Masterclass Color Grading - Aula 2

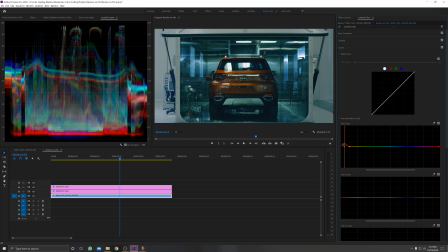[12:01]
Vou puxar um pouco pra cima Deixar esse vermelho mais saturado aqui Pra trazer a tensão pro carro Outra coisa que eu vou fazer aqui É
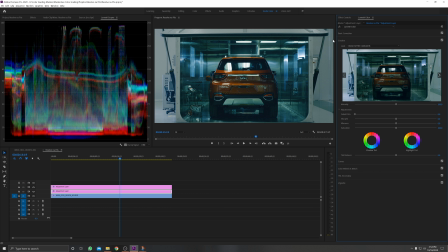[12:10]
ajustar nesse layer aqui Na aba de Creative Aqui onde tem o LUT eu vou aumentar um pouco o Vibrance e a saturação, tá? Ficou bem mais saturadinho. E eu também vou ajustar aqui nesse aqui, vou dar um pouquinho mais de Vibrance também na parte interna.
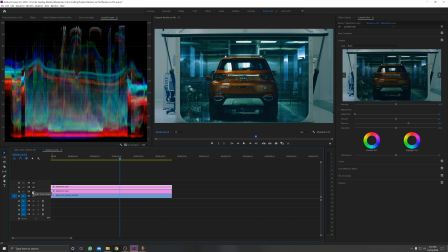[12:30]
Já ficou bem legal aí o resultado. Sem e com a parte de dentro e sem o tratamento e com. Bom, agora voltando aqui, ó. Acho que a gente pode voltar a dar um ganho maior lá dentro. Certo? Subir um pouquinho aqui e aumentar o contraste mais um pouquinho lá dentro.
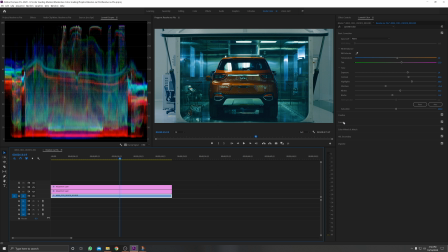[12:51]
Talvez dar um ganho maior na luminância desse vermelho aqui. Então, vou voltar aqui no Hill vs. Luminance.
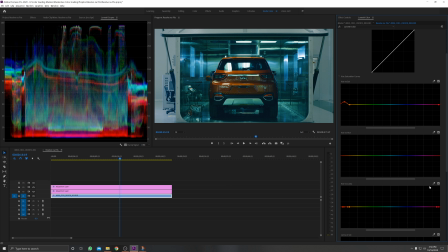[13:00]
Vou marcar alguns pontos aqui, tentando achar as partes de vermelho que tem. Peguei os vários pontos de vermelho. E aí eu vou deixar só os mais de fora, certo? Vou deletando aqui os pontos, deixando os mais de fora e aí eu vou aumentar a tonalidade por inteiro.
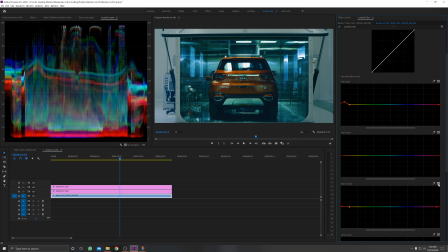[13:20]
Bem pouco, só para dar um brilhinho a mais ali na imagem. Uma coisa que a gente percebeu é que deixou bem contaminado aqui os pretos. Então eu vou dar uma corrigida aqui nessa parte dos pretos aqui.
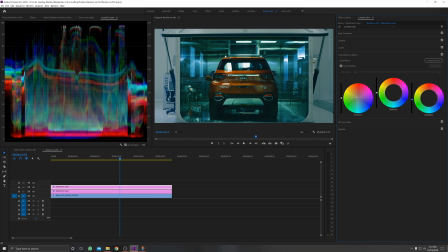[13:33]
Vou aqui em Shadow e vou puxar um pouquinho para o lado contrário aqui do verde aqui. pra tentar corrigir um pouco do preto, tá vendo? agora antes e depois antes e depois dá até pra puxar um pouco mais
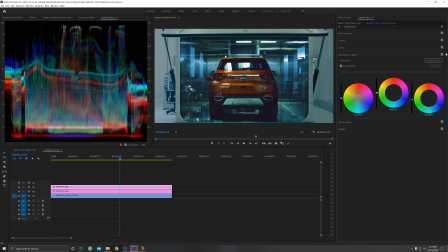[13:52]
por aqui tá legal então antes e depois antes e depois tem um contraste mais legal e a cor fica mais bonita acho que aqui a gente já tem um look maneiro já tá num resultado bom o que eu vou fazer é adicionar um glowzinho aqui nessas luzes pra ficar uma coisa estilizada Então
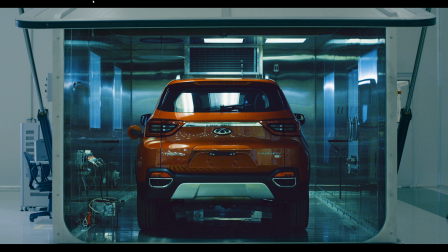[14:10]
a gente tem aí o resultado em tela cheia e como tá ficando, tá ficando bem bonito. A gente acabou gerando aqui um noise de leve aqui em algumas partes da imagem, porque subir muito, né? O que eu posso fazer é descer pra não ficar tanto noise assim, ou aplicar um denoise. Como aqui no Premiere eu tô sem nenhum plugin de denoise,
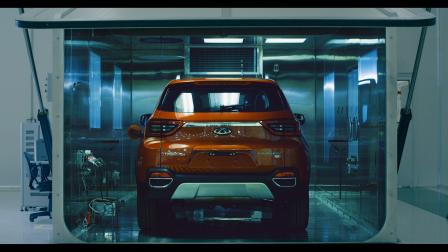[14:27]
mais na frente, na parte da 20, eu vou mostrar pra vocês que dá pra tirar o noise da imagem, por aí vai. Eu só não vou ficar perdendo tempo com isso aqui no Premiere, porque tá sem plugin aqui e não vale a pena agora.
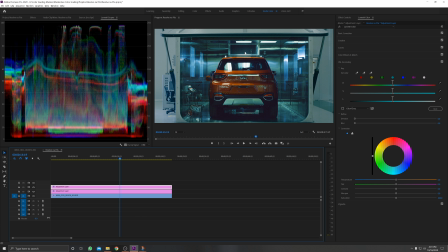[14:38]
Bom, agora a gente vai criar uma glow para dar uma estilizada, mas antes disso eu vou fazer uma seleção aqui da parte alta, das altas da minha imagem, tá? Uma seleção HSL, eu vou desmarcar o Heal e o Saturation, né? A saturação e a cor e vou fazer uma seleção só por luminância, tá ok?
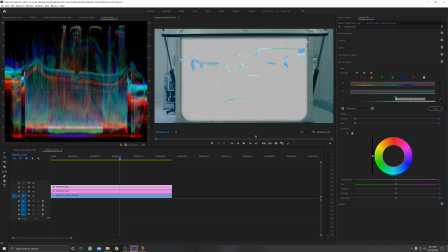[14:54]
Eu poderia fazer essa seleção por vários tipos, mas eu vou fazer por luminância que vai me ajudar a pegar só a parte das altas da imagem, ó. Só o que é alta ali, vou fazer aqui um degradêzinho.
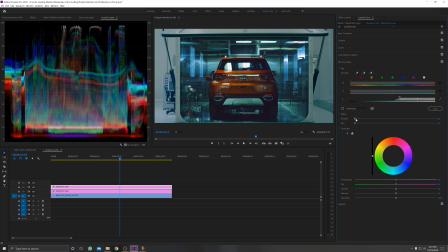[15:07]
E aí pegando só realmente as partes altas da imagem The Noise Blur de leve E aí aqui em Correction eu vou mudar para as três Color Wheels Eu posso fazer uma geral ou separado as sombras, os Midi Tones e os Highlights E eu vou pegar aqui a parte de altas Puxar aqui para o verde para dar uma esverdeada
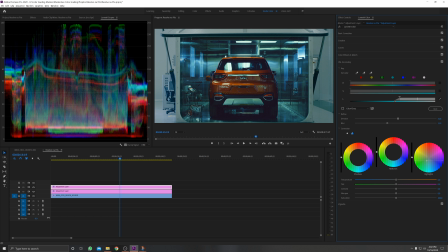[15:27]
nessa luz ali E ficar mais a ver com o visual que a gente fez, tá? Então, sem e com, sem e com. Ele pegou todas as partes de alta e puxou aqui pra esse tom mais de verdeadinho.
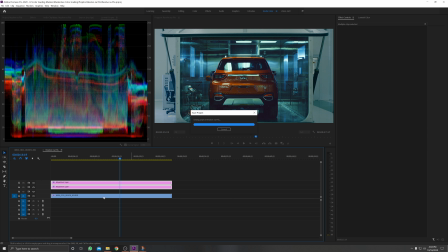[15:40]
Pra fazer o efeito de glow aqui das minhas altas, o que eu vou fazer é subir esses Adjustment Layers aqui e vou duplicar aqui o meu clipe, tá? Agora eu tenho um em cima do outro e nesse clipe de cima eu vou adicionar dois efeitos aqui.
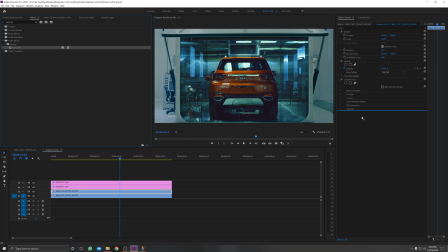[15:53]
O primeiro deles é o Luma Key e o segundo é o Gaussian Blur.
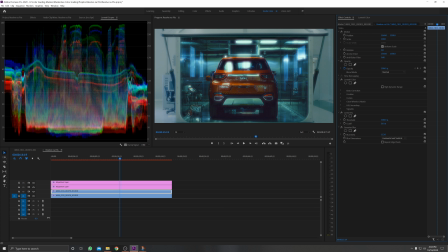[16:03]
Aí o que eu vou fazer é primeiro adicionar o blur na imagem, por aqui assim está bom.